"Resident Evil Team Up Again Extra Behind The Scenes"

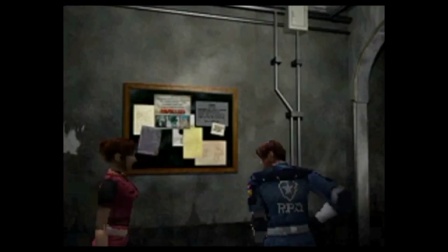[8:18] About 10 years old? Yeah, you just missed her. Who is she?
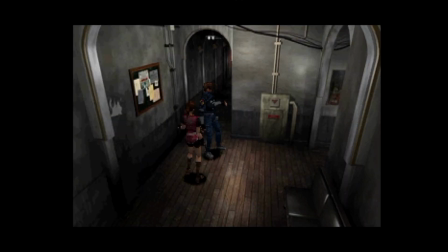[8:23] I don't know. But we can't leave her here alone. It's too dangerous.
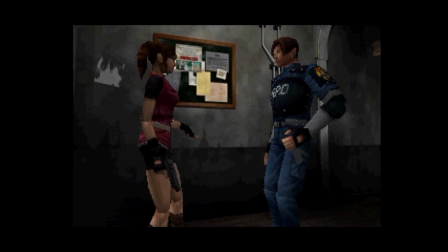[8:29] Would you help me look for her? Of course. But before I forget, here's a radio.
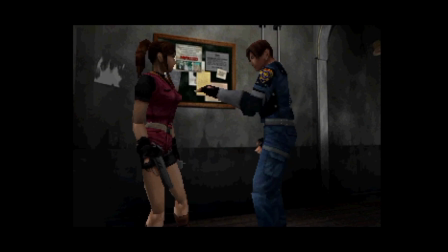[8:34] That way we can keep in touch if something comes up. My name's Leon. Claire Redfield.
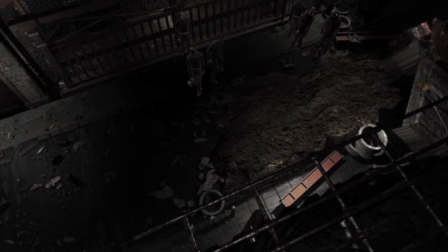[8:41]
So here we have Jill Valentine at her house. And when I recorded this, I couldn't figure out how to have classic Resident Evil zombies.
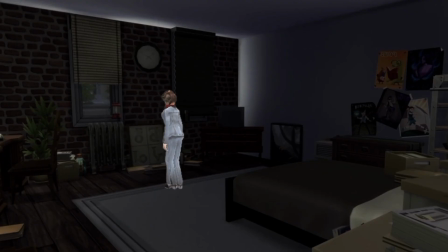[8:49]
Look at those guys. They're modern. That won't do. Now, Jill's apartment here was created in The Sims 4 by a YouTuber called Kerry Plays.
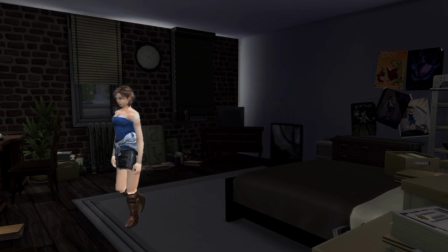[9:00]
It's based on where Jill lives in Resident Evil 3 Remake. And obviously this isn't seen in the original game, so this is so perfect.
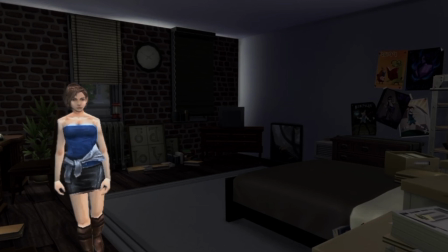[9:07]
So a big thank you to Kerry Plays for letting me use a few screenshots.
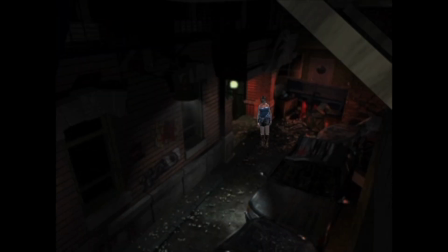[9:12]
Here's my alternative opening for Resident Evil 3 without the fire and explosions, and here,
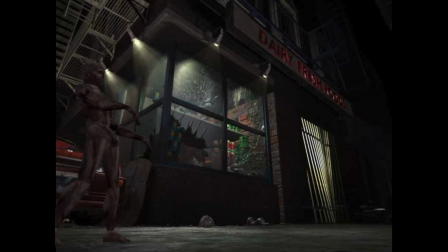[9:18]
I decided to have Jill run an alternative way whilst being followed by loads of zombies.
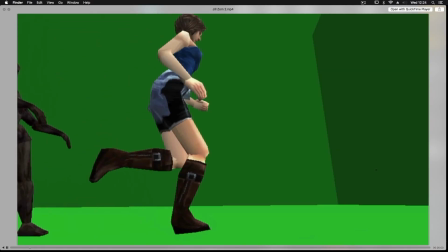[9:24]
At this point, I figured out how to have classic Resident Evil zombies. Here they are, in Gary's mod against a green screen.
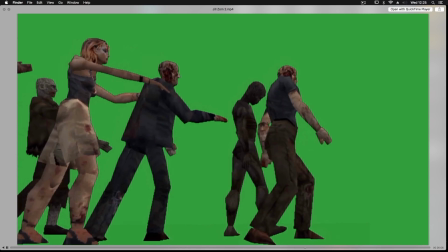[9:30]
Again, you had to try and get the camera angle right, because if you don't, it'll all go wrong.
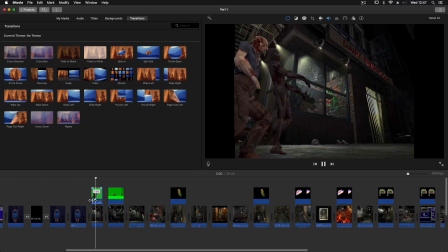[9:35]
So this one looks right. Originally, when I first tried to do this, I got it wrong. And it looks silly. Look how small Jill is there compared to that car behind her.
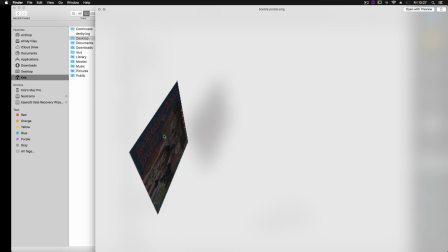[9:45]
Ugh. Toy Uncle. The pop vinyl of Raccoon City. I included this into the background of certain scenes.
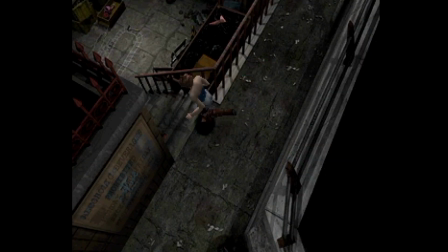[9:52]
A sort of blink and you'll miss it kind of thing. And down here, I have Chucky just sitting into the background for some reason.
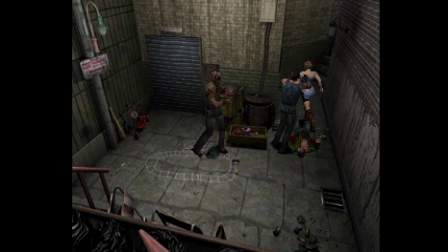[10:00]
There he is. And when Jill comes back this way, he's moved. And over here, a Resident Evil in-joke from Dead Rising. There it is, Jill's sandwiches. This is one of my favourite characters from Resident Evil Outbreak, Cindy.
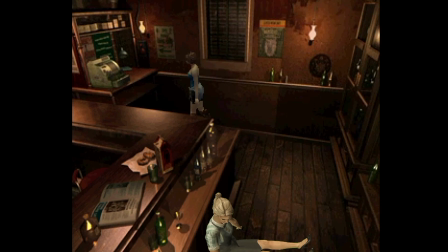[10:16]
But unfortunately, she's dead. For fans of the remake, Moon's Donuts.
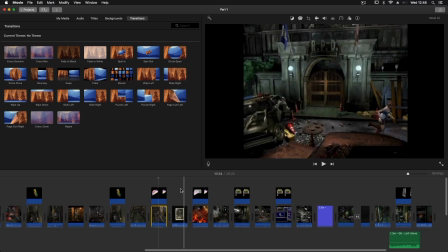[10:22]
I decided this should be Moon's Donuts. Weirdly, I noticed when you first walk past it, the lights are off, and when you come back, the lights are on.
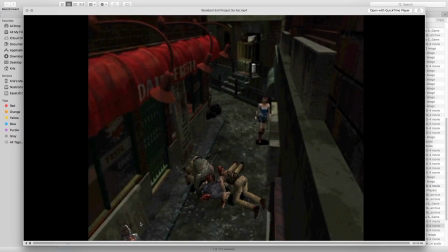[10:30]
I've never noticed that before. Weird. In this area, I've edited in some dead zombies.
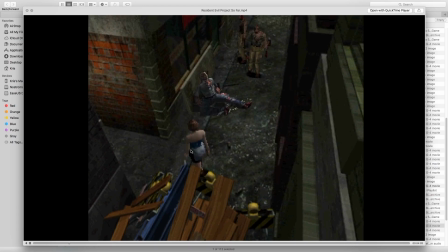[10:35]
There they are. Decorative dead people. And in Jill's grief, she starts thinking back on her friends and stars.
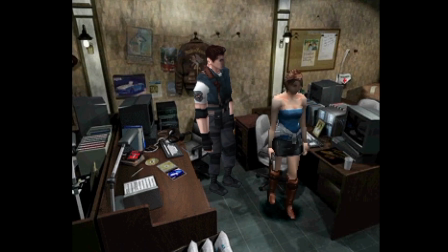[10:43]
And enemies. People she's lost because of things that happened in the first Resident Evil team-up project.
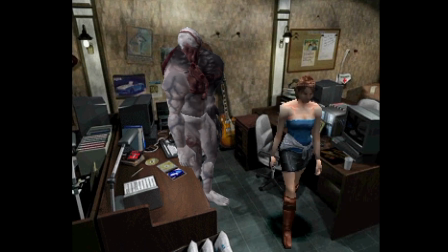[10:53] Alright, let's go.
And of course...
Jill.
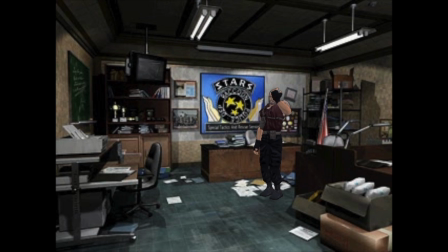[11:01] Barry.
I like the idea of Barry supporting Jill from beyond the grave, which is why I made this scene.
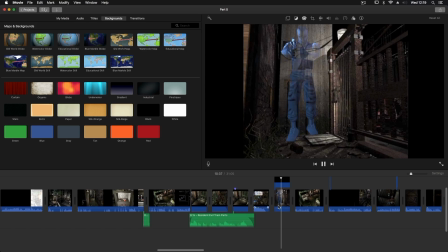[11:11]
In my video, it wasn't electricity that blasted their heads off, it was Ghost Barry, being awesome even in death.
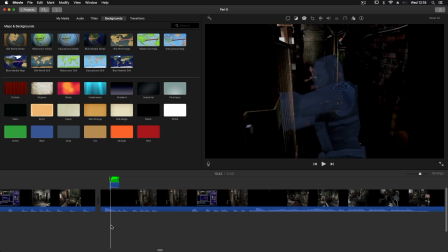[11:18]
And you see him in the background in occasional scenes throughout the LP. Again, blink and you'll miss it.
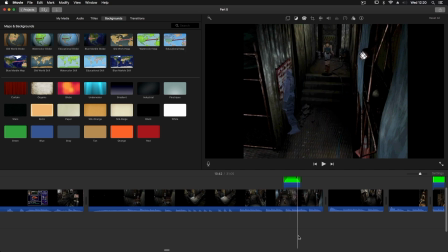[11:25]
I spent a lot of time changing all the dialogue as well.
Okay, we've got to get out of here.
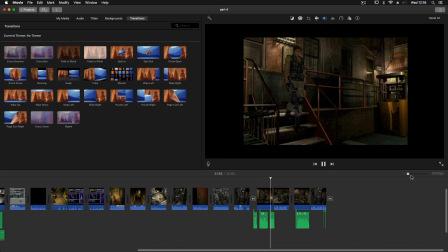[11:31] We are here to rescue civilians. Follow me. What? What do you think you're talking about?
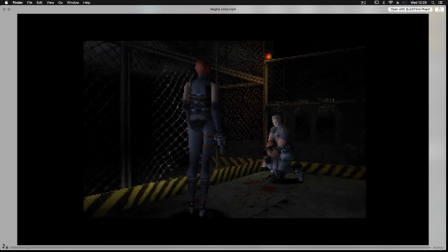[11:38] Forget about it. Let me guess. This is some of your handiwork, right?
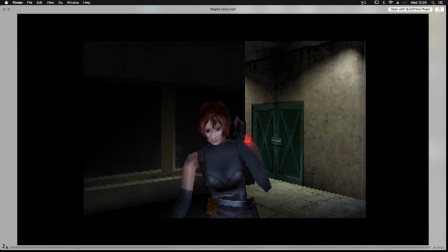[11:43]
I had to try and find as much dialogue as I possibly could, because the more dialogue I had, the more story options I had. So I decided to have a nice little nod to Regina as a character from Dino Crisis.
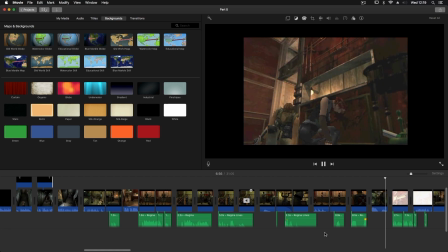[12:00]
Making a cameo.
You could have barbecued both of us.
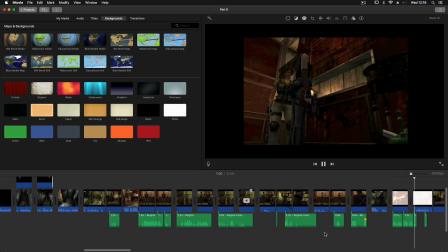[12:04] Are you crazy? Yes, I am.
Love it.
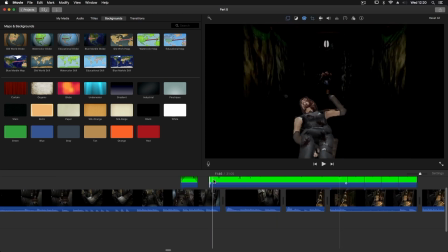[12:09]
However, she didn't have much dialogue to work with, so of course I had to kill her.
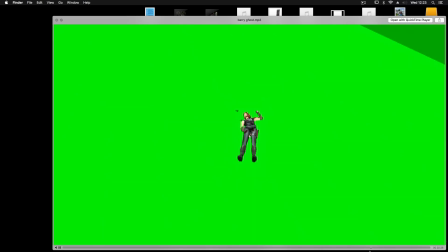[12:14]
Here she is, she's all dead and stuff. What a shame. And of course, I had to include more references to Resident Evil 2 remake.
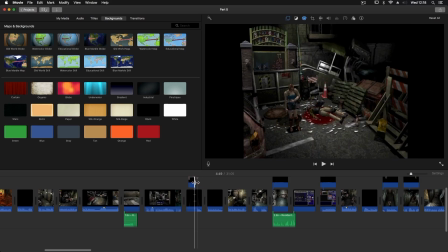[12:23]
The orphanage. Just something in the background for people to find.